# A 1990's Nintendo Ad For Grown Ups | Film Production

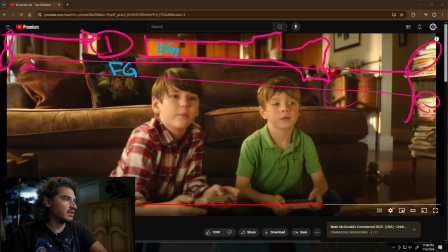So there's two suns. Yeah, I was right. One and then two. So background and then foreground, which is hitting this, and it's also hitting these kiddos. Now you notice that these kiddos are a lot less hotter than the light hitting over there, right? It's because they're getting diffused.
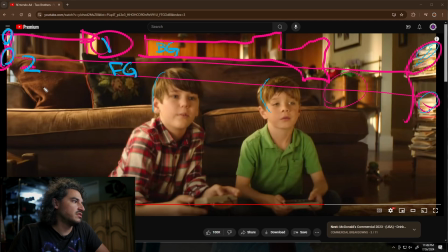There is a diffusion right out of frame. So you have a diffusion right out of frame that's hitting these kiddos. It's intercepting that sunlight. And I would say that I would have made it a frost. I don't know what they did.
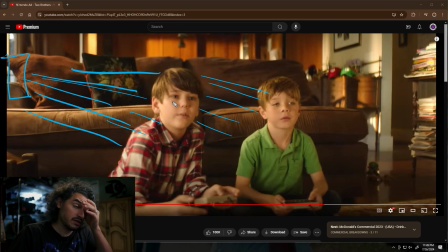It's kind of blurry. Hard to tell. The more texture you see on the skin, the better, the more information you have on the source. It's pretty dim because the hair is not reflecting very much. Anyway, so that's that.
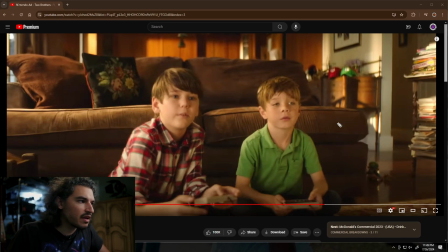And then looks like they have a little glint in the eye on the camera's right. Can't tell over there, but you can see right there. Oh, there it is, right there.
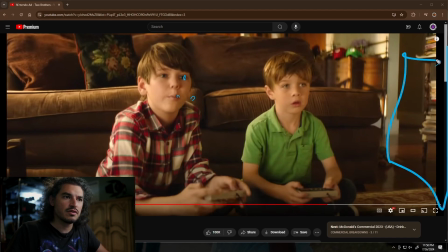So there is either a fill source over here, just like a white card, or it's this sunlight, coming in and hitting that white wall. Because remember, we have white wall, so it's that. But either way, it's creating this nice soft fill.
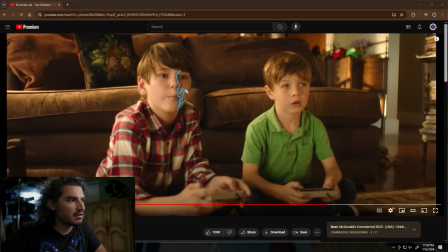You can see that it's dark on this side. It's dark, but it's not black. And you can see this kid's face is even lighter. It's not as dark. So there's something white over here that's getting hit by this sunlight. That's it. Boom. Moving on.
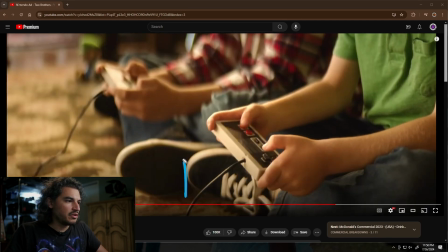this is the same shot. They didn't change anything. Now you've pointed your camera in a direction where your sunlight is no longer 90 degrees. It is backlight. The sun is back here shooting in, and it's creating all of this lovely...
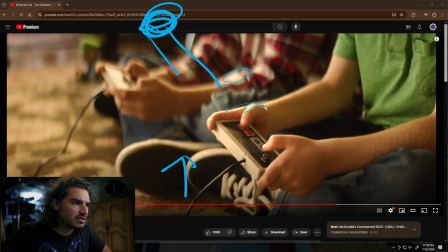Why? I wonder if it looks blurry because they use like a mist filter. I wonder if they used a mist filter. Anyway, and it's what's kicking off of this controller here. And it just gives you this wonderful edge. Wonderful. They didn't change anything else from the previous setup.
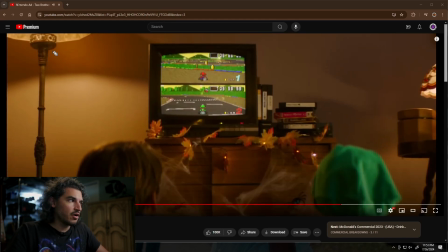Here we are at night. You have art light. Of course, this is playing a significant role here. You can see it kicking off right there. What is this? This is lit up. Oh, that's from this thing.
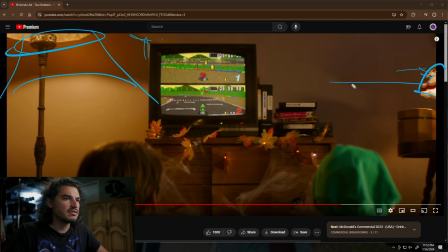This lamp here, because these are translucent, is doing this stuff, and it's casting a shadow. I want to say that's what it is doing. It's also casting that shadow. There's something down here that's doing that. Yeah, because that lines up with this.
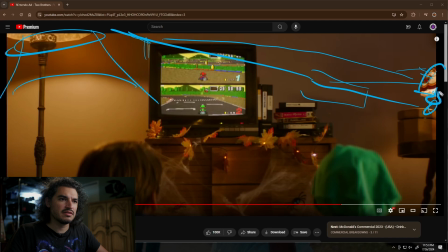So maybe maybe these lamps extend down below. I'm not quite sure. Or there's something else. I don't know. I think it's this lamp. I think I think there's these bulbs that extend down below, and it's causing the shadow here, and whatever that is, and then the light's just shooting off that way and creating that shadow.
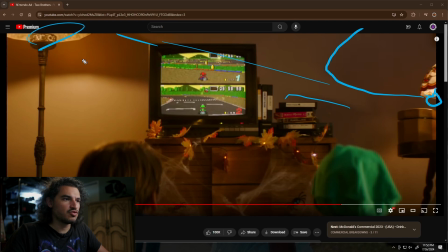So anyway, those are the practicals, right? And then you have, what do we have here? This light is casting these shadows. And then you have something right here. You see all this back here? That's not these lights.
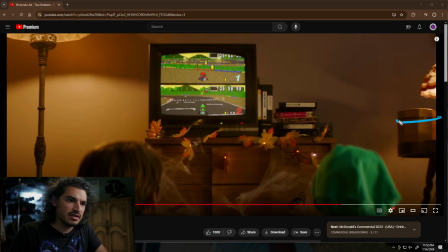There is something to the side, 90 degrees out of frame, that's giving you this beautiful side light, and it's just kissing the side of the hair beautifully. And you can see right here, boom, light, dark.
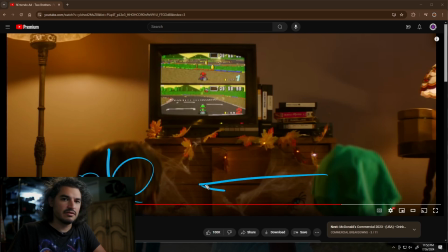So that's literally 90 degrees. Looks gorgeous, doesn't it?
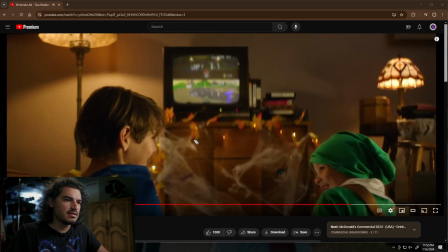Freaking gorgeous. Oh, there's a wider shot of the same thing. Same thing, you can see clearly there's 90 degree side light.